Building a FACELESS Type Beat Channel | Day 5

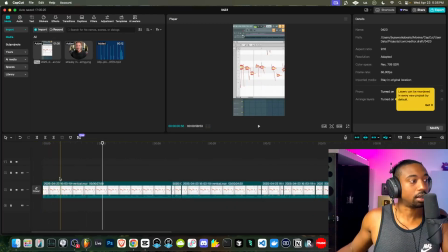Really, we don't need to say all the all right, guys, that's eating up time. I'll just cut it where it says take vocals. Also, when I make these cuts, we need to make sure that the actual assets follow the track.
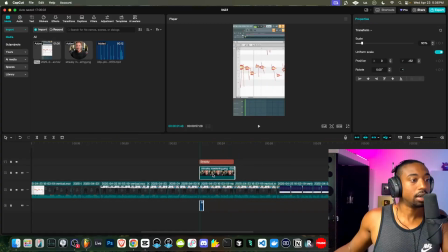Whenever you're not on the main track, you have to manually line stuff back up, which is a little tedious.
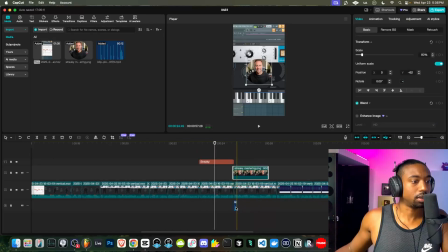Okay, so let's line this up. So the only thing that is auto grouped is the text. So that will help us line that back up.
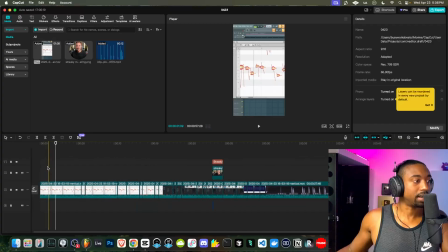Let's go back to the beginning. So when I say this, let's add some kind of animation and then a before and after text. Let's add Control B. Let's add the text here.
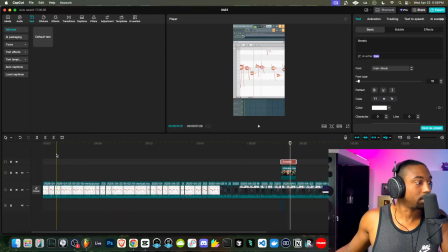Now what we could do is copy the text to save all of those features that we've already added, like the text style. Okay, so let's say before. And what I like to do is signal the bad things and the good things with the text color.
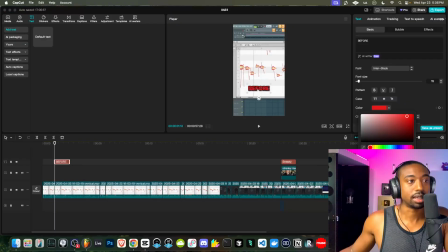So let's switch this to a red color to signify that it's the bad, so to speak.
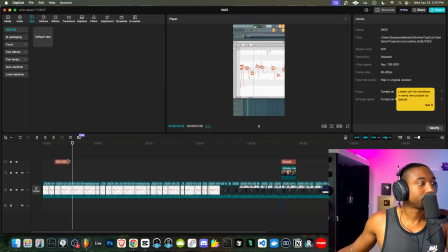Okay, so before. And then we'll do this. And then we're going to copy, hit paste. So CapCut is free. And then we're going to change this to the word after.
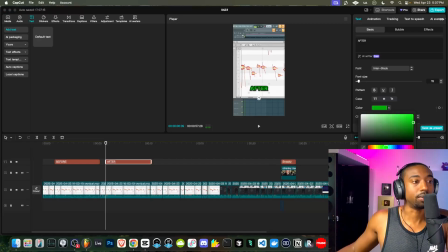And it's going to be green. So anything good that we want to reinforce, let's make the color green or lime green.
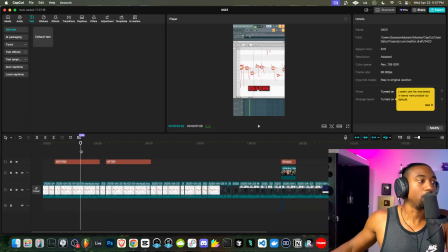And anything bad, we'll make red. Okay, so we still need to add a little stuff to this. Let's go to where it says, I think it's the effects.
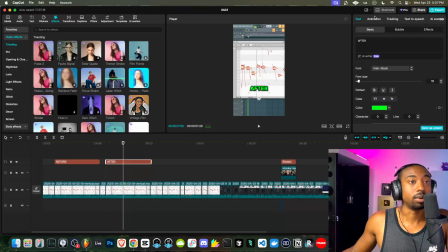I always mix these up. Actually, let's go to where, if we click on the text, go to animation,
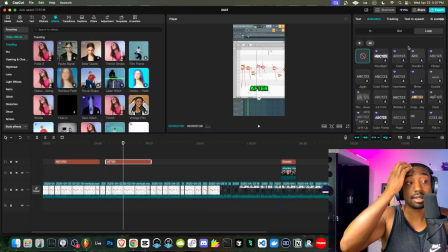we want a looped animation so that the text does something as it's just like on the screen to keep people's eyes. Let's try different ones. Let's try this one call. That one's okay.
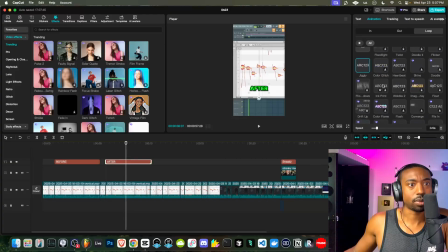We want to stay away from anything with the diamond because those are paid. Those are the paid things that we don't want to trigger. So this one might be. That works. Simple. Okay, let's do another animation here. Let's do tremble.
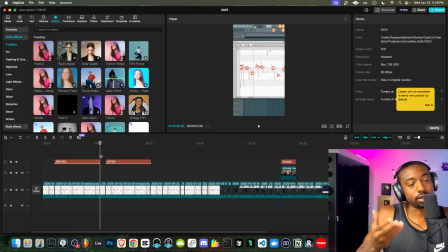Okay, and then we want the screen to do something to let people know we're moving into the after.
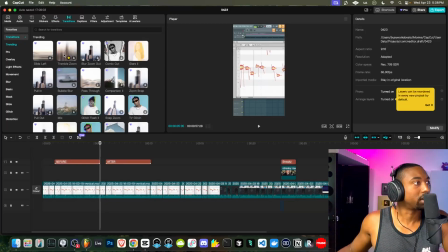So let's go to where it says transitions, and we want to use something pretty bold here. Something like a flare. I think they have, let's try the glare.
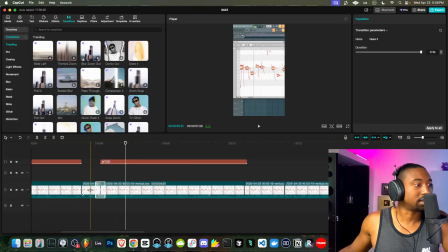Okay, so the transition was too fast, so let's make this longer by just left clicking. I don't know if the clip is long enough. Let's see.
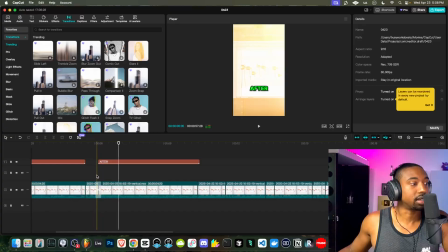So to help the listener understand that we're transitioning, I'm going to look for a whoosh sound in my sound library.
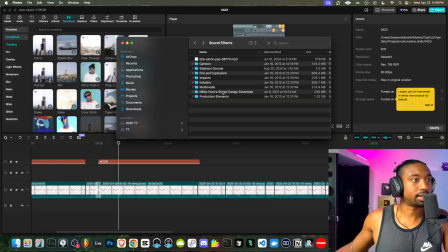All right, so this pack is called Nico Hunt's Sound Design Essentials. Okay, we're going to use what's called a whoosh.
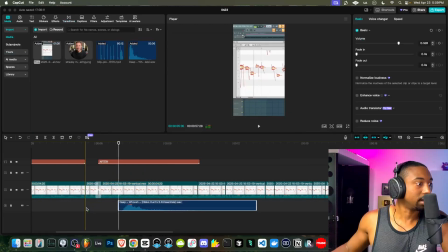Just to quickly let the listener know something's changing, let's add that in. You got to be careful with the volume here because it has a lot of sub frequencies. So let's just pull that volume down about 10 dB or so. So just that little sub just helps the listener.
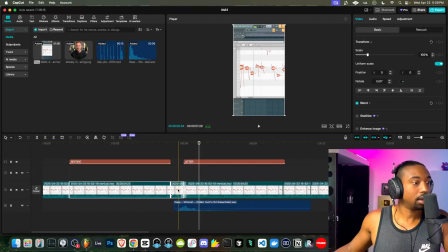Now it'd be better to group these some type of way so that let's see if we can create a compilation clip here,
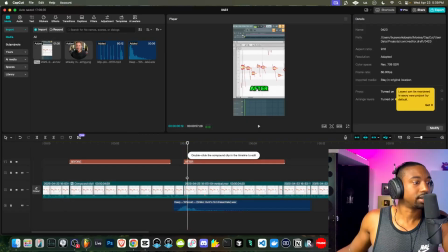create compound clip, because I want the transition to be like obvious and it's too fast.
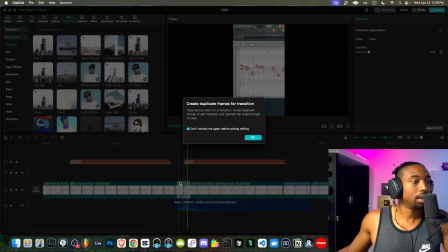So let's do that again, but this time we can use that longer, create duplicate frames, whatever.
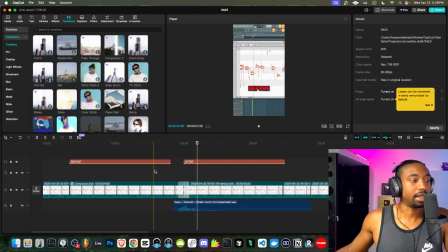Let's do this. Okay, so now that transition's longer, it's more obvious. And you can even add emojis to add to the impact here.
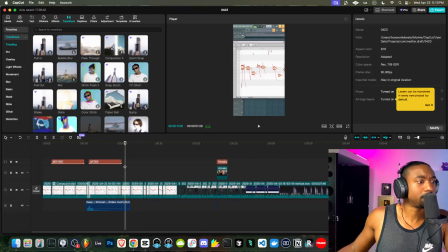Okay, so to help the viewer, I don't want to get too granular with all these little details,
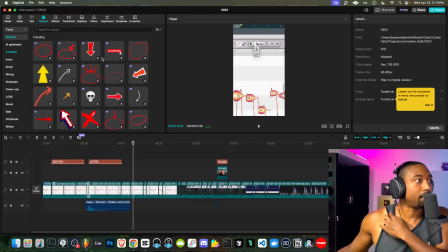but we can add more stickers here to kind of circle what's happening. Of course, the paid ones are the good ones. So in this case, you might have to download assets off of Google and just drag them into CapCut.